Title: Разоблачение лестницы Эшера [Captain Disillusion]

А я представляю покадровый разбор того, как была сконструирована эта лестница.
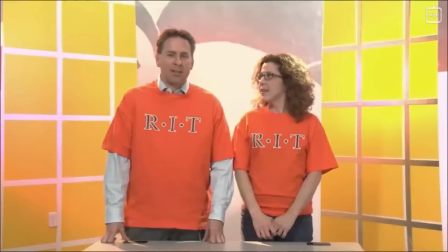252s
Начнем. Подобно хорошему фокусу, это видео содержит множество элементов, работающих вместе.
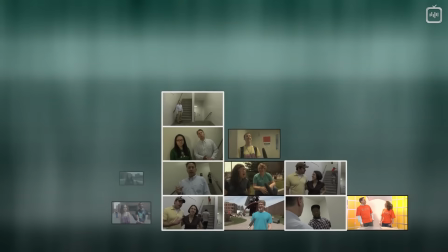259s
Нас интересует 6 разбросанных по ролику сцен, где, собственно, происходит невозможное.
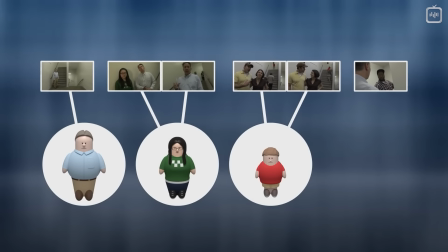264s
Тут у нас Кевин, ведущий, в 2 следующих участвует Рози, еще пара с мальчуганом в красной футболке на заднем плане, и еще у нас приходит некий Дуэйн.
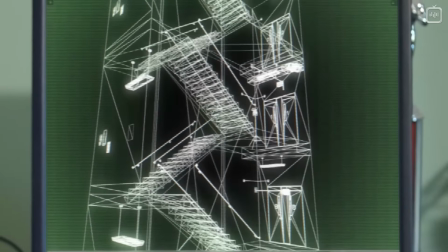274s
Воссоздать события нам помогут новейшие технологии в области компьютерной 3D-симуляции.
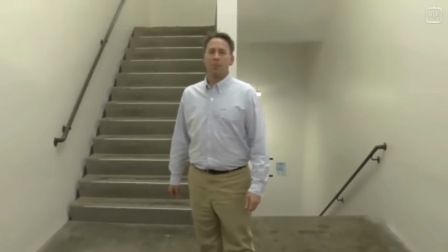279s
Управляет процессом естественный интеллект. Мой мозг. В первой сцене была монтажная склейка, ловко замаскированная движением камеры.
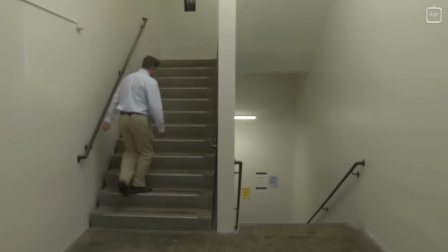288s
Ведущий произносит монолог, поднимаясь по лестнице.
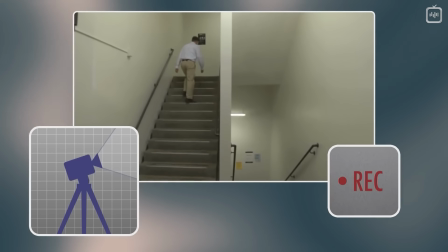291s
Камера на штативе следит за ним, замирая, прежде чем ведущий повернет за угол, сделав шаг в нужный момент текста.
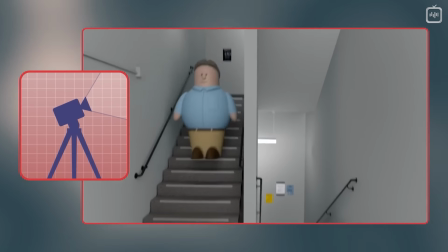299s
Теперь дело за оператором. Он должен остановить запись и проследить, чтобы бегущий вниз актер никак не задел камеру.
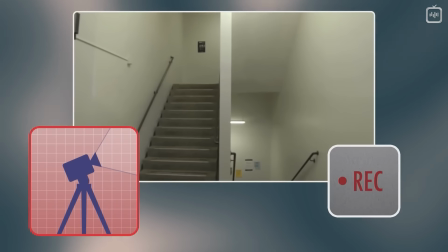307s
Дальше включается запись, и все делают вид, что ничего не произошло.
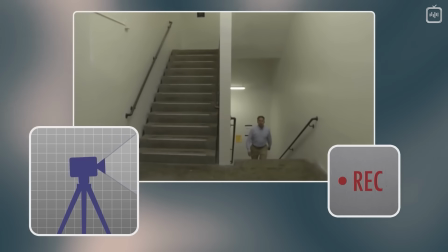312s
Ведущий продолжает свою речь, а камера наклоняется и ловит его в кадр.
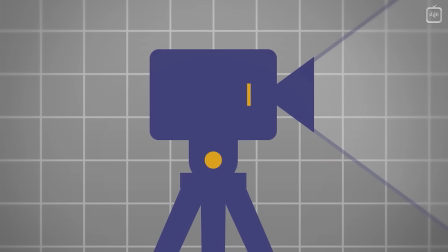317s
Мы знаем, что это реальное движение камеры, а не анимация, добавленная на монтаже, так как смещение камеры создает параллакс, который заметен на перилах.
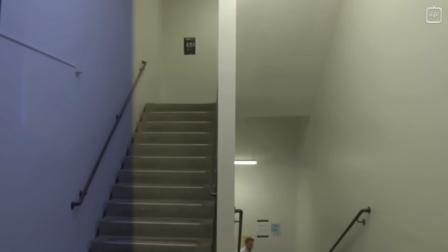326s
А вот эффект трясущихся рук действительно цифровой. Видимо, слишком плавная камера создавала ощущение постановочности. И нет, у Кевина не было близнеца. Вообще, близнецы не так уж и похожи друг на друга, вы бы заметили разницу.
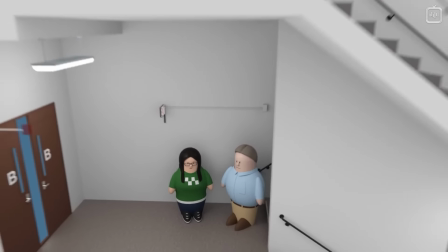340s
Следующая сцена посложнее. Съемка начинается внизу, основная сцена этажом выше, поэтому мы не видим практически ничего, кроме стен.
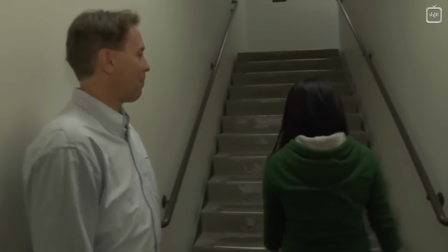348s
Рози и оператор с камерой в руках идут вверх.
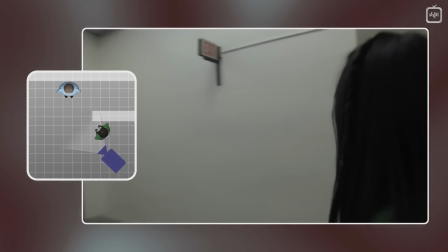351s
Тут все в порядке до конца лестницы, где камера ловко отъезжает влево, и нас встречает ведущий.
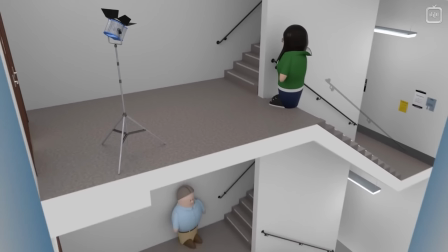358s
Вот только его там не было. На самом деле, съемку остановили. Кевин поднялся на следующий этаж, Рози еще напролет выше,
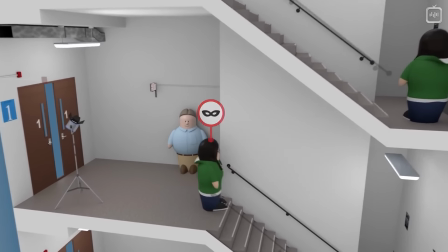366s
а на ее место встала другая девушка в точно такой же одежде, после чего запись продолжилась.
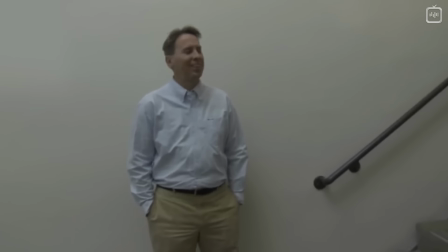374s
Прекрасная операторская работа.
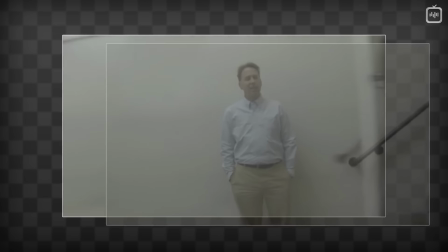375s
Однотонный фон позволяет без проблем совместить Кевина со второй записи с движением камеры из первой и незаметно склеить при монтаже.
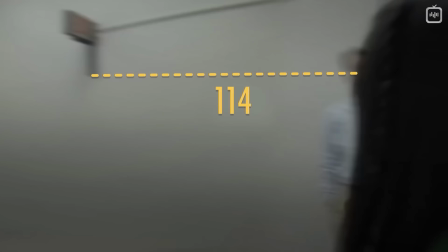384s
Если смотреть отрывок покадрово, склейку видно, да и расстояние между ведущим и знаком выхода немного меняется.
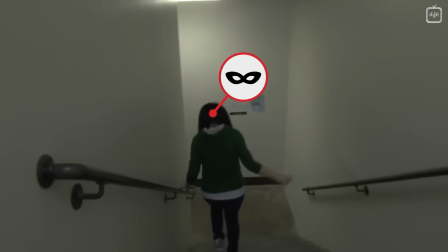391s
В остальном все безупречно. Камера ловит спину убегающего двойника Рози, а настоящая Рози, как по сигналу, выбегает с площадки верхнего этажа.
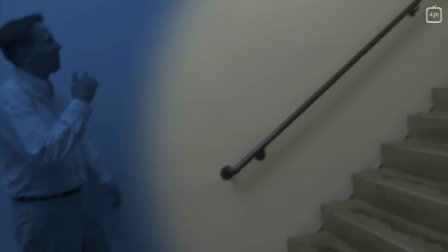400s
Странно, что в этой сцене есть еще одна склейка во время поворота. Вероятно, снимали несколько дублей, и затем выбрали лучшие для каждой сцены.
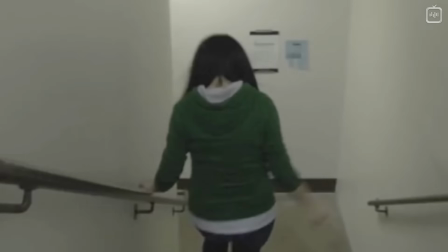409s
Это кажется логичным. Правда, тогда использовать двойника не обязательно.
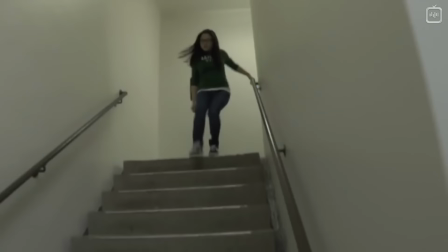414s
Может, вниз бежала настоящая Рози, а затем была склейка. Правда, следов монтажа я здесь не заметил.
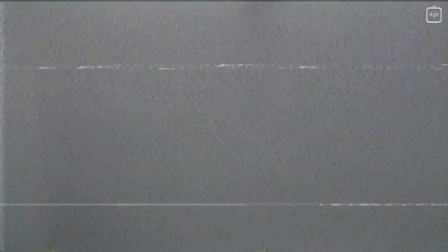420s
Да и зачем показывать только спину? В идеале стоило бы показать лицо. А еще в идеале стоило использовать зеленый светофильтр на лампе накаливания, чтобы выровнять освещение.
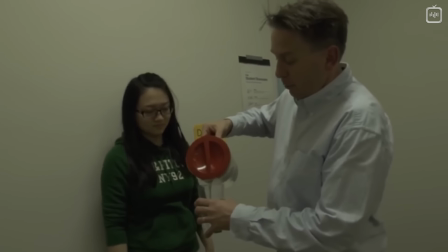428s
С кем не бывает. Но это мелочи по сравнению с тем, что происходит в этом фрагменте.
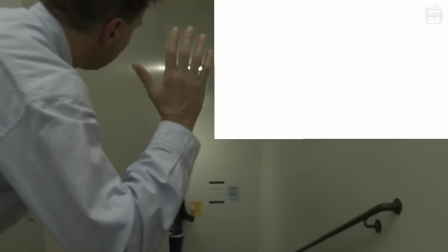434s
Кевин идет по лестнице, Рози остается сверху. Спустившись напролет, он смотрит вниз и видит там Рози, а мы видим громадный мигающий белый прямоугольник.
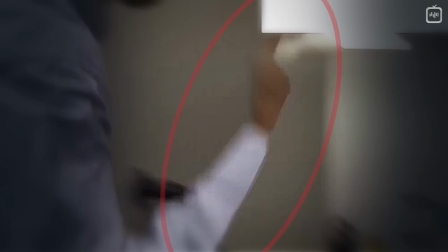443s
Это что вообще такое? Вероятно, нас пытаются отвлечь от странной руки ведущего.
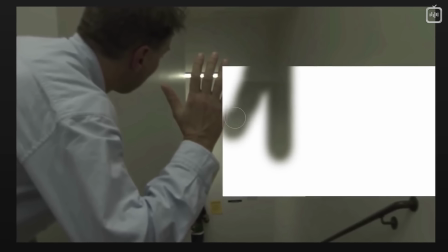448s
Но чтобы разобраться, что тут на самом деле происходит, придется потратить несколько часов, кропотливо восстанавливая изображение кадр за кадром.
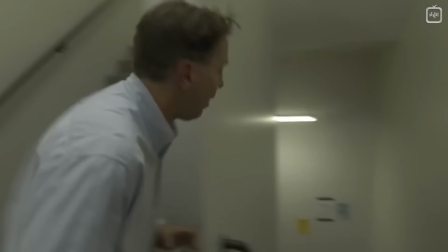455s
И покажите мне психа, который решил бы за это взяться. Так я сделал. Все ясно.
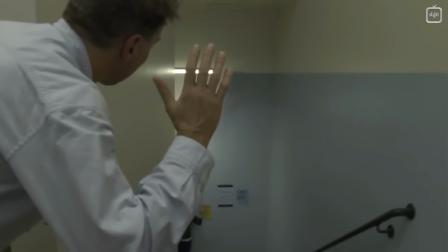460s
На задний план наложили отдельное видео, где Рози машет рукой. Вот только Кевин, когда снимали его часть, перекрыл то место, где должна была быть голова девушки.
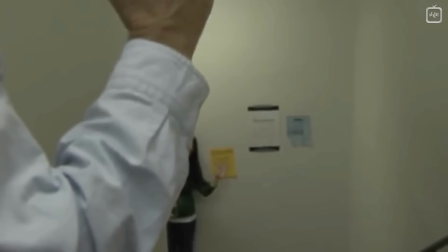469s
Поэтому видео с Рози пришлось сдвигать пониже.
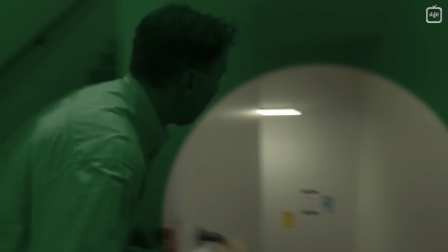472s
Из-за этого склейка получилась неровной, а лампы на потолке совместить вообще не вышло.
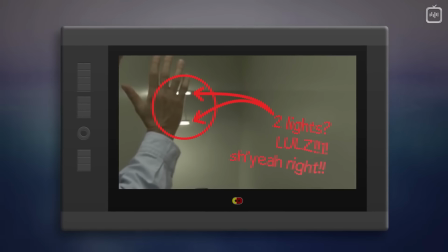480s
Ситуация, знакомая каждому создателю спецэффектов. Ты решаешь, а к черту, и просто закрываешь дефект каким-нибудь артефактом.
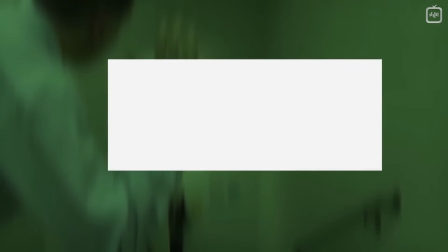487s
Совет на будущее. Вместо белого прямоугольника используйте профессиональные инструменты.